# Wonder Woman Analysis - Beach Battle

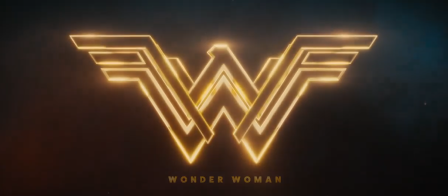2s
2017's Wonder Woman, directed by Patty Jenkins, is arguably the first successful female-led superhero film.
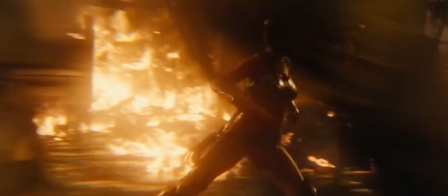9s
While it has a functional story, decent action, and some passable humour,
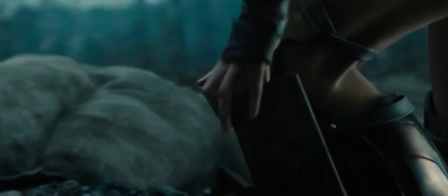14s
it's the way it reflects contemporary ideologies that I would argue is the heart of its success.
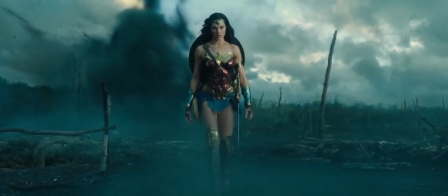21s
Obviously, it has a strong message of female empowerment, but there's another significant ideological perspective at play in the film's first battle sequence.
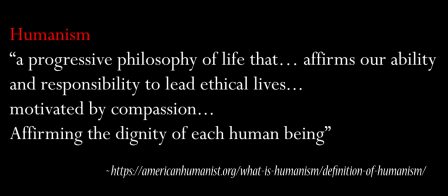30s
Humanism is described as a progressive philosophy of life that affirms our ability and responsibility to lead ethical lives, that are motivated by compassion, and it affirms the dignity and value of every human being.
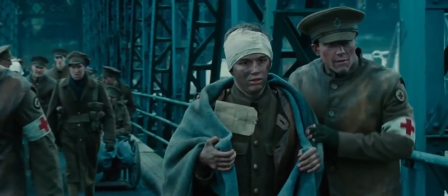44s
A significant way that the film reflects this ideology is through its handling of war and violence.
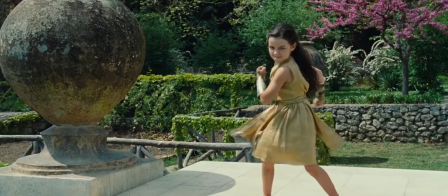51s
Up until this point, we've seen a precocious young Diana wanting to learn to fight.
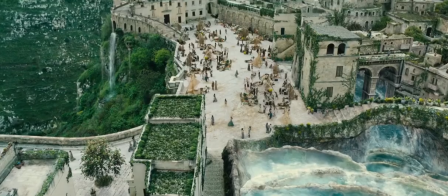56s
She lives a sheltered existence on an island paradise, inhabited entirely by warrior women.
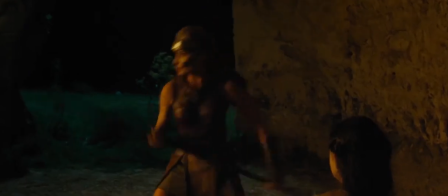62s
Through a montage we see that Diana is protected but trains in secret.
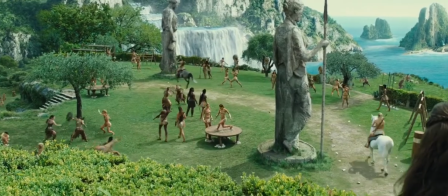66s
Although the film teaches that war is nothing to hope for, it's clear in these opening scenes that Diana holds a naive longing for the glory of battle.
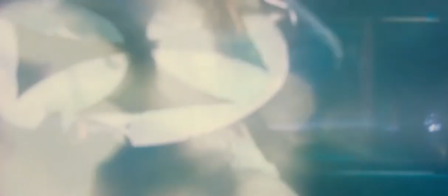75s
That's why the first battle scene is such an important turning point in the narrative.
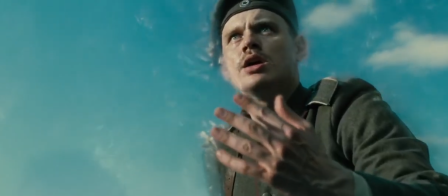80s
It's Diana's first exposure to the outside world and more importantly the realities of war.
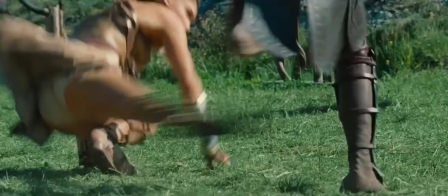85s
Although having just proven that she is a formidable warrior. Diana and the other Amazonians are taken by surprise by this sudden invasion.
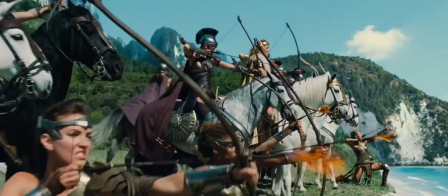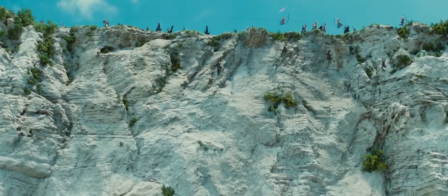100s
We get some great shots that display the Amazonians' strength and skill, but almost immediately, the horror of war is driven home to Diana.
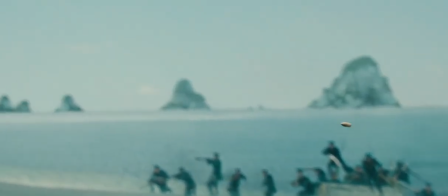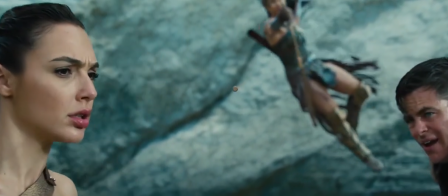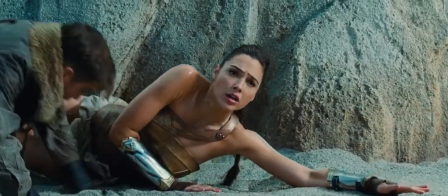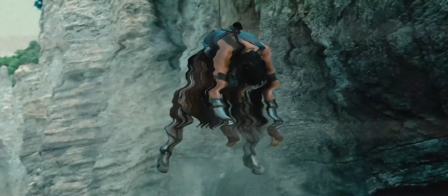125s
In just a few seconds, we see a significant moment of character development. Let's rewind and consider how various codes have been used to convey this.
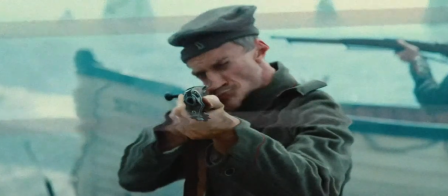136s
First, a sharp gunshot captures the audience's attention.
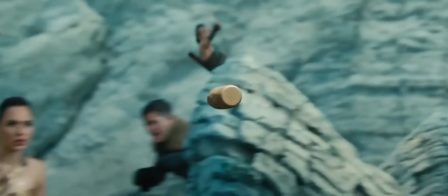141s
Through editing, time is protracted and we see the bullet move through the air in slow motion.
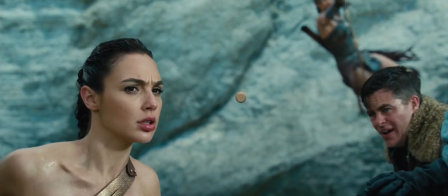147s
This emphasises the significance of this bullet and allows the audience to witness Diana's confusion as she follows its path.
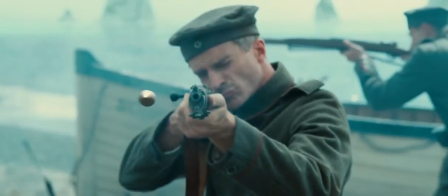155s
The dramatic orchestral music builds up through sustained strings that rise in pitch and volume and also loud bassy percussion.
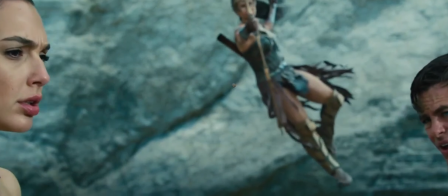165s
This builds suspense and tension until the bullet makes impact.
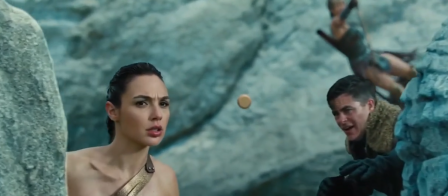171s
As the music reaches a crescendo, contrast is created as the sound of the bullet striking the Amazonian warrior is dull and muted.
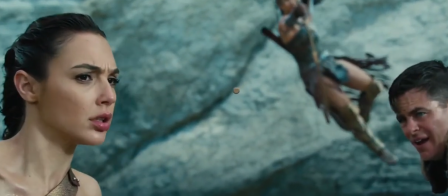183s
The sounds of battle are dropped in the mix and mournful strings rise up.
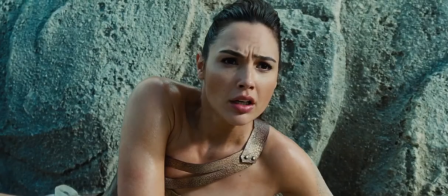188s
The camera tracks in on Diana's shocked expression, Actress Gal Gadot drawing in her eyebrows and opening her mouth agape.
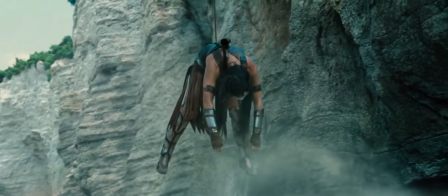195s
We cut from her reaction to a point of view shot of the Amazonian warrior swinging, limp and lifeless.
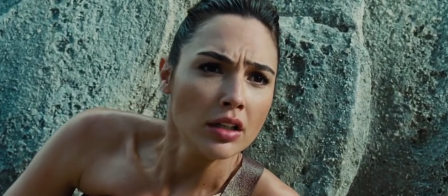202s
This moment is followed immediately by the slaughter of several Amazonians as they run directly into gunfire.
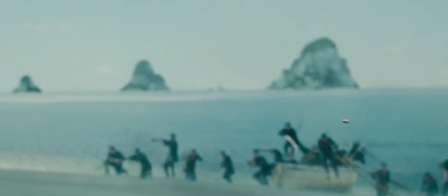211s
It all happens in a few seconds, but this overt use of film codes and conventions effectively convey Diana's sense
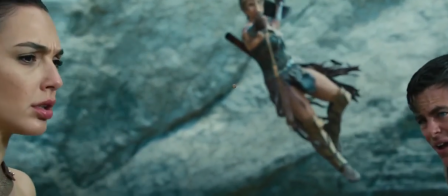218s
of devastation and loss as she experiences real violence for the first time.
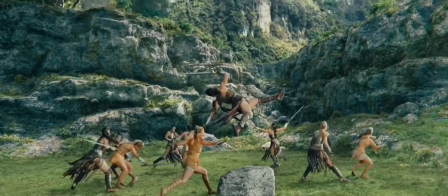224s
The film walks a delicate line. Diana and the Amazonians are warriors, and violence is inherent in this superhero story.
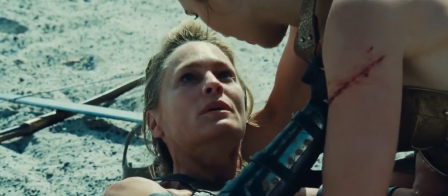233s
However, it simultaneously presents an anti-war sentiment and reflects a humanist ideology that all life is precious.